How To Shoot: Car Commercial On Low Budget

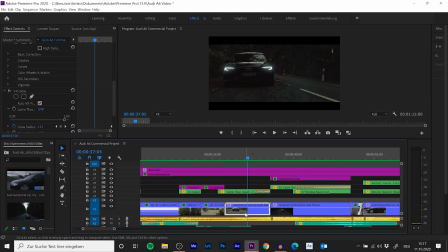494s
So let's dive in a little more and I show you a breakdown of one of our best scenes. On the raw video itself, we have the Lumetri color effect, which is our basic color correction, which you can see right here.
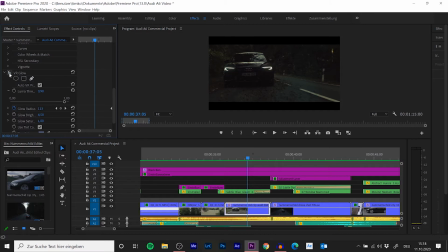508s
And afterwards, we added the VR glow effect to pop the lights of the car a little bit more. In the layer above, we added a soft light overlay,
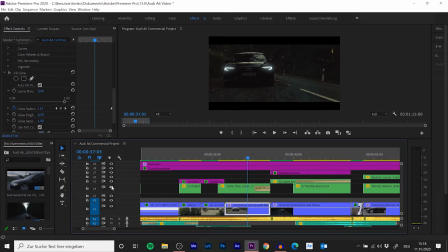521s
which kind of simulates like lens flares, which you can see over here when I turn it off and on. The adjustment layer above the overlay, I don't know why it's in German here,
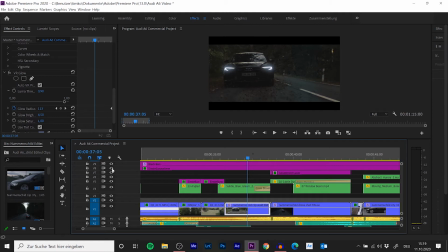535s
but if you turn this off and on, you can see that this is our color grading. And we stretched this overlay to bring it over every single clip as our final touch. And over that layer, we have those cinematic black bars.
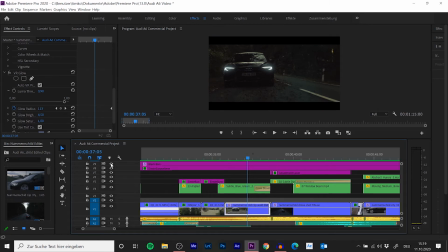553s
And if you turn them off and on, you can really see how much life they bring to the image.
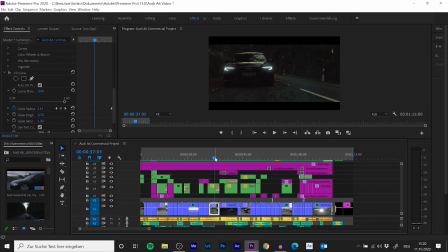560s
Let me show you two more breakdowns and editing tips before we jump over to the sound effects.
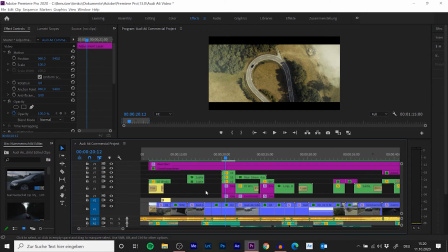566s
So what we did in this top-down drone shot right here is that we have our basic correction on the raw clip again. Then additional adjustment layers with further color correction and sharpening.
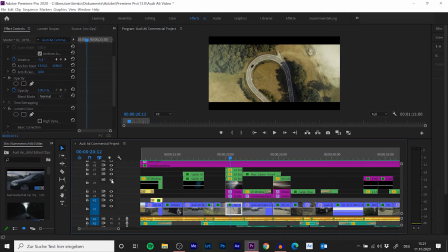585s
Above these we added some fog overlays, gives us the illusion to be above the clouds with a drone, which spices up the whole shot. And with the very last adjustment layer over here,
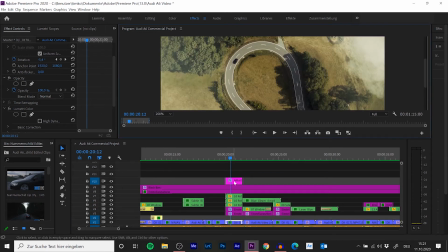599s
we just reduced the green tint which we saw in the street. So we created another lumetri color effect and created a mask around the street. And if you turn this off, you can really see the green tint of the street.
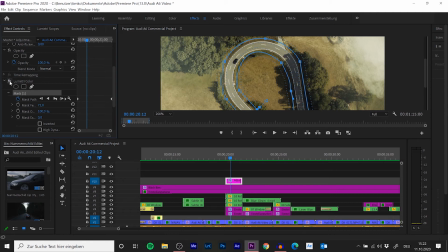616s
So with that effect, we just reduced the green tint.
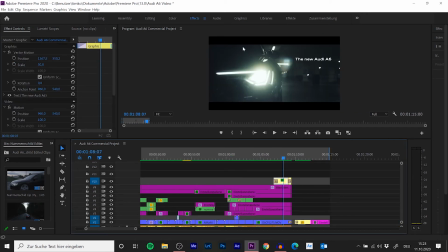620s
As you maybe think, these particles you can see in the lights are not an overlay. These are actually there in the raw footage. We tried something which ended up pretty well. So we had a rag to clean the little spots and fingerprints from the car.
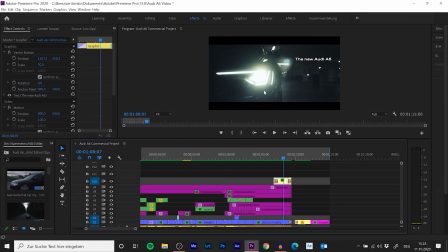634s
And by the end of the day, the rag was full of dust. So we took the rag and shaked out all the dust in front of the light to get these particles.
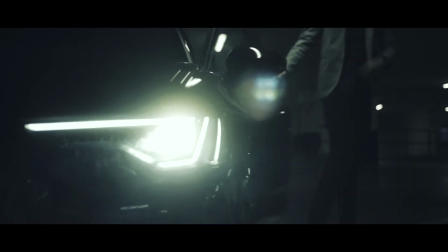643s
This is just a little homemade trick to get some specials when filming detailed shots of car lights.
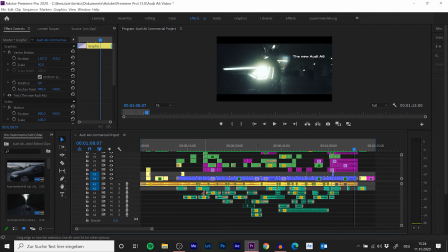651s
So keep that in mind. As our last part of the video, let's talk about sound design and some special things which you might have not noticed. Let me just show you a part of the video with just the sound effects.
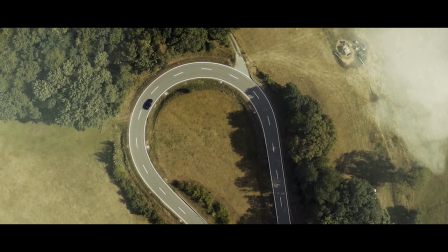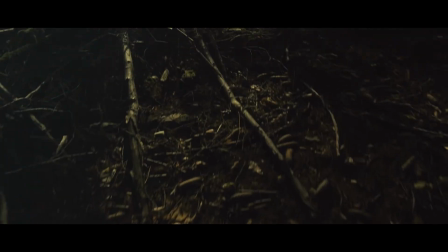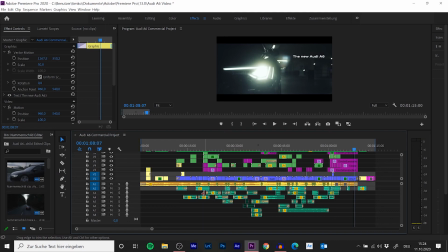675s
We actually didn't record one single sound effect during our shooting. We looked up every sound piece we used in the final edit on pages like Epidemic Sound and found some really good matching stuff. The key to a natural sound design is to keep them subtle in the background and work with different layers of sound.
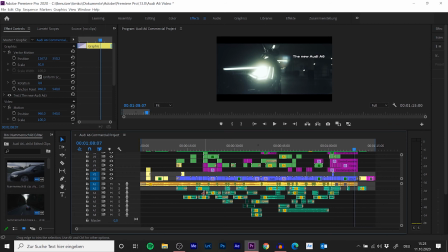695s
So for the process in the video, we tried to match the car sound to the driving of the car, like turning up the volume when the car catches up to the camera or turning down the volume when the car drives away.
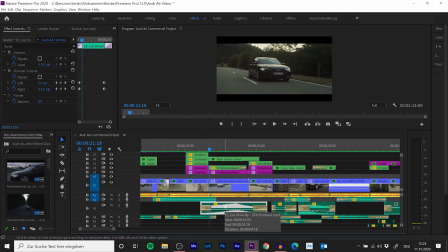707s
And you can also play with the sound design to make it sound even more natural. So let me show you what I mean. Keep an eye on the left and right channel volume while I move the playhead around. So we started with the higher volume on the left audio channel, and when the car is passing by,
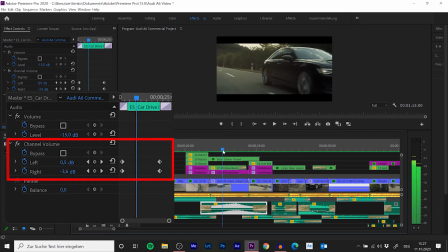724s
we lowered the audio on the left channel and turned the volume on the right channel a little bit more up. So when hearing with headphones, you will recognize the sound wandering from left to right.
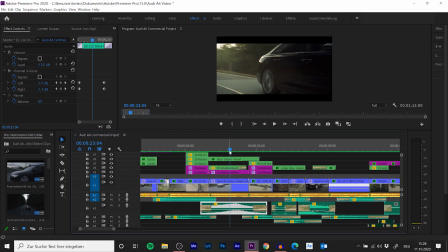737s
And you just notice it when I talk about it because it's just so natural.